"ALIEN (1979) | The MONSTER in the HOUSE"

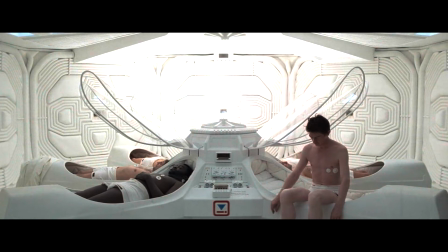247s
The decision to show them right out of bed is a strategy to present them as helpless, as we often are when we just wake up.
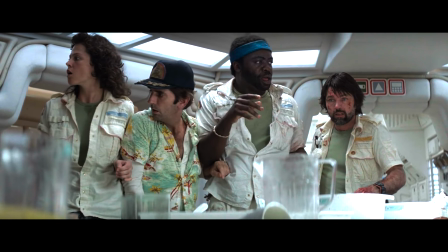254s
Of course, they'll be helpless throughout the whole movie. Also, a central opposition between the colors black and white is introduced.
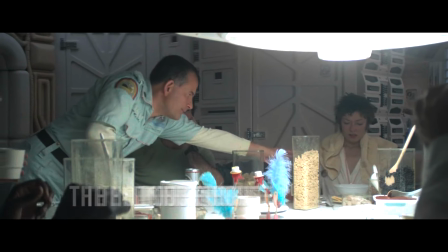261s
We'll get back to this later. The house has been established. The monster can be easily spotted.
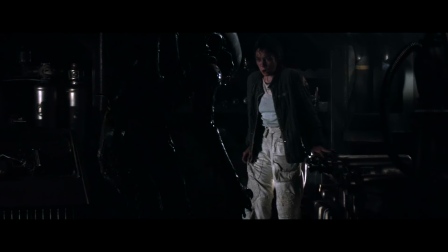268s
We are talking about the iconic Xenomorph. This creature gets into the house, a spaceship, because of the character's sins.
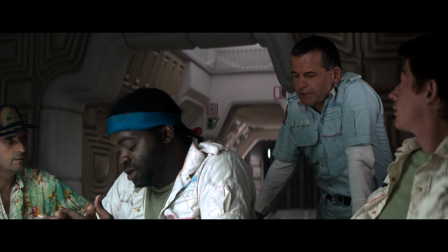275s
On one hand, we have the greed of the crew, as they accept to step outside to the mysterious and deadly planet because they could lose their pay.
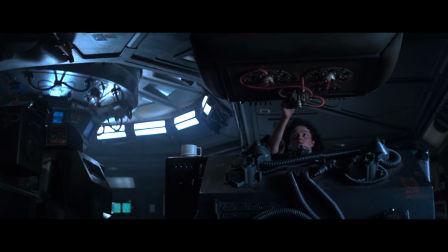282s
On the other hand, we have another type of sin that's central to establish the film's theme and to fully distinguish the arc of the protagonist, Ellen Ripley.
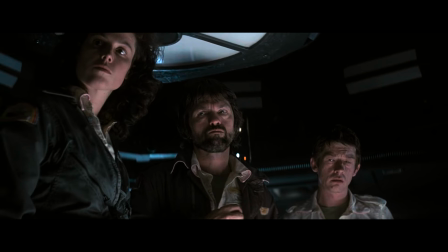292s
During the first half hour, Ripley is not explicitly the protagonist of the film,
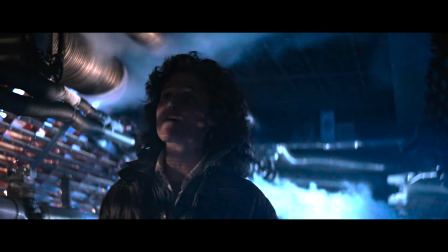296s
she is one more of the crew. Her first important action is her sin, when she denies her teammates the entrance to the ship.
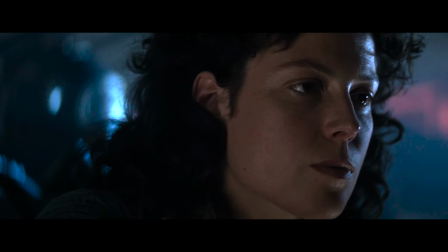302s
Despite being somewhat right in arguing that they represent a security risk, her prohibition can be seen as extreme and inhumane.
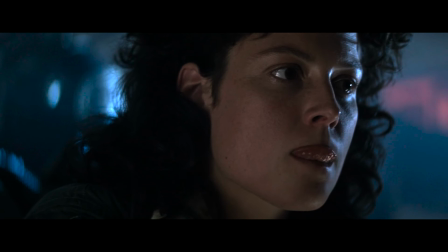310s
Her lack of compassion is her sin, and this action establishes the theme of the film: humanity versus inhumanity.
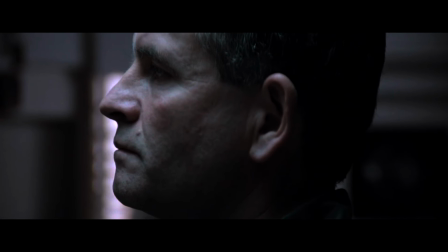318s
The way Ripley denies the entrance is devoid from emotion.
Yes, I read you.
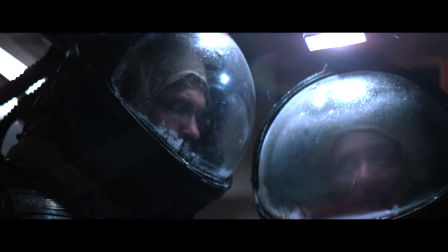323s The answer is negative.
With that code negative, she is avoiding the most basic human empathy.
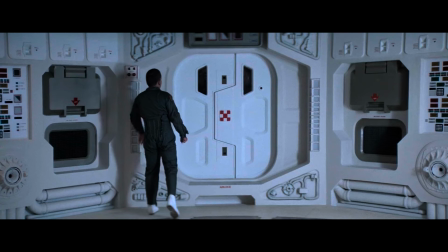330s
Curiously, the apparently humane action is conducted by the cyborg Ash, who disobeys Ripley and opens the door, letting them and the monster in.
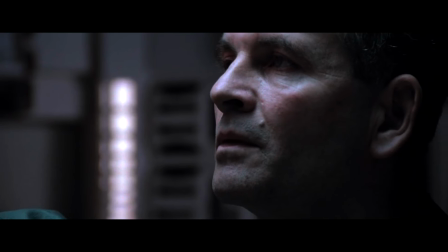338s
At that moment of the film, the human has a robotic response, while the inhuman android is the compassionate one.
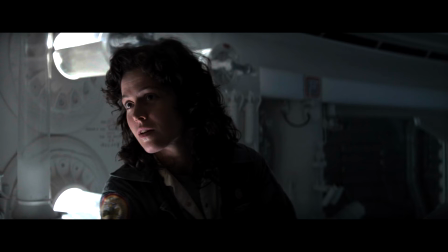345s
In order to mend her sin and save her life, Ripley will need to be compassionate. There are two scenes crucial to this character in which she'll prove her sympathy.
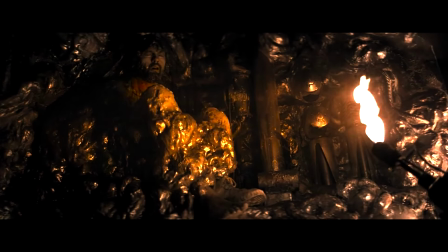355s
One is when she sacrifices her boss Dallas at his request. If at first she was willing to let him outside to perish, now,
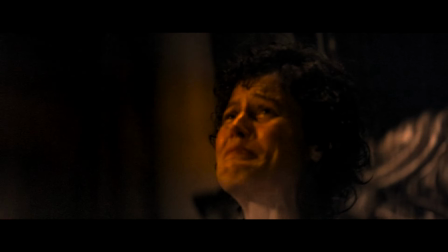363s
in a radical turn of events, her most humane action is to free him from the monster's hold by incinerating him.
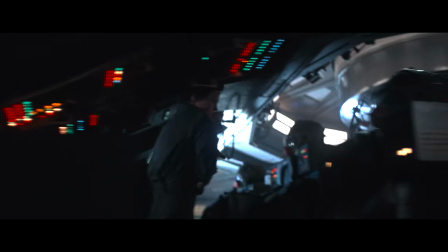369s
The other scene crucial to her arc is when she puts her life at risk to save the house spaceship's pet, Jones the cat.
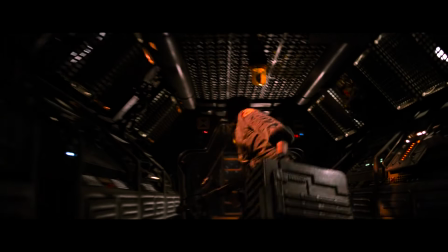377s
This selfless action shows her kindness and helps her mend her initial sin.
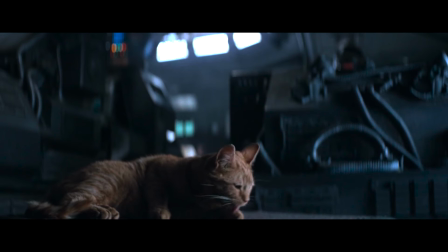382s
Fun fact: Snyder's book, Save the Cat, is named after Ripley's action. Snyder says that the moment in which Ripley selflessly rescues the kitten, the audience takes her side, wishing she makes it out of there alive. Apart from Ripley's character development, the theme humanity versus inhumanity is also represented by the xenomorph.
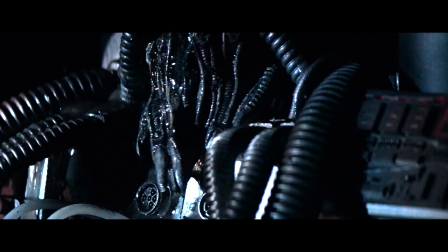403s
The monster has a human-like form, with 2 legs, 2 arms, and a bizarre helmet-shaped head.
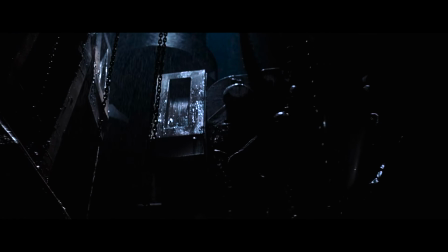409s
It is a nightmarish monster, a dark depiction of the human being that only serves to kill.
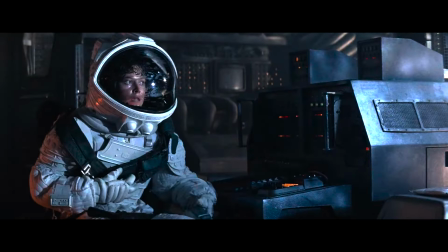415s
The all-black body of the creature presents a clear contrast with the all-white astronaut costume Ripley uses at the end.
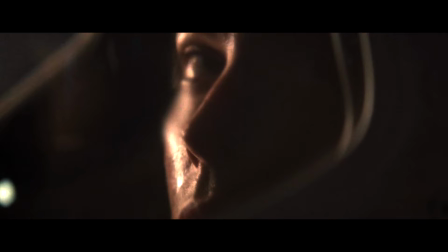422s
This is the final confrontation between white and black,
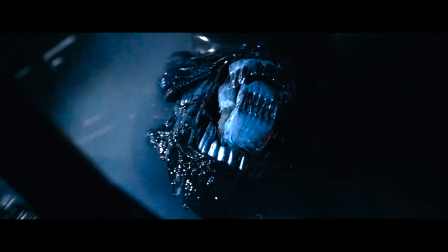426s
which also symbolizes the confrontation between a kind human and a vicious inhuman monster.
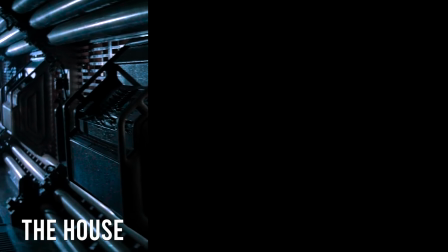432s
Well, we have identified how the house, the monster, and the sin and its redemption appear in Alien.
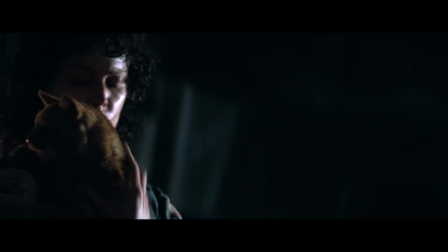438s
Also, we have presented the character arc of Ripley and the development of the main theme of the film.
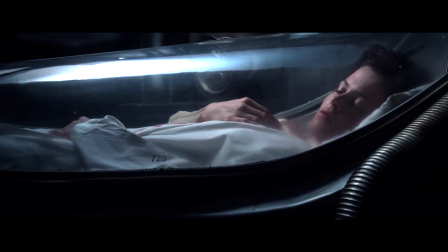444s
Now, we'd like to tell you about the fourth element that can be seen frequently in the Monster in the House movies: the Half-Man.
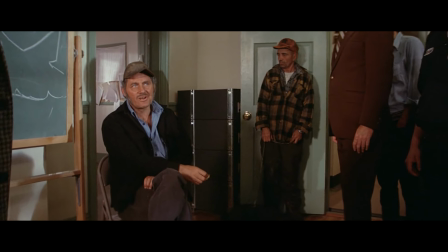451s
The term refers to a character that is either a survivor who ran into the monster before,
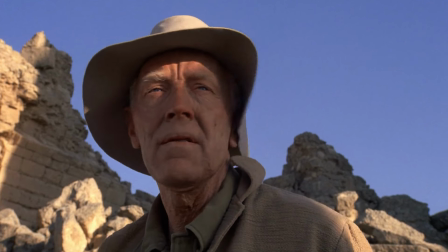457s
or someone that has an expert knowledge on the evil they are facing.
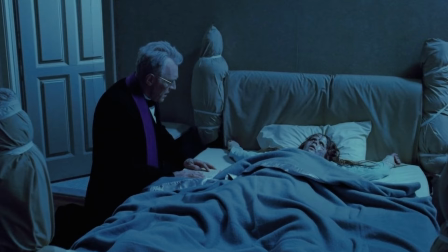461s
Sadly for the Half-Man, they often don't make it to the end of the film, as they perish before the final confrontation to raise the stakes of the story.
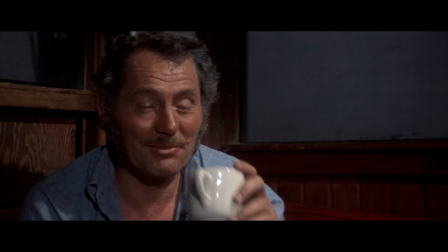470s
In Jaws, the Half-Man is the shark fisherman Quint. In The Exorcist, it is Father Merrin.
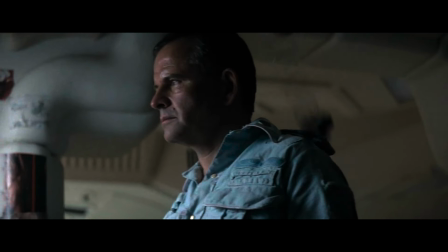475s
And in Alien, Ash is the Half-Man, who is literally an incomplete man being a cyborg.
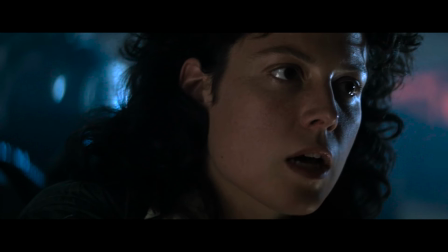481s
This character is crucial, as he is the second antagonist of the film. At first, he seems to be kind by letting his partners in.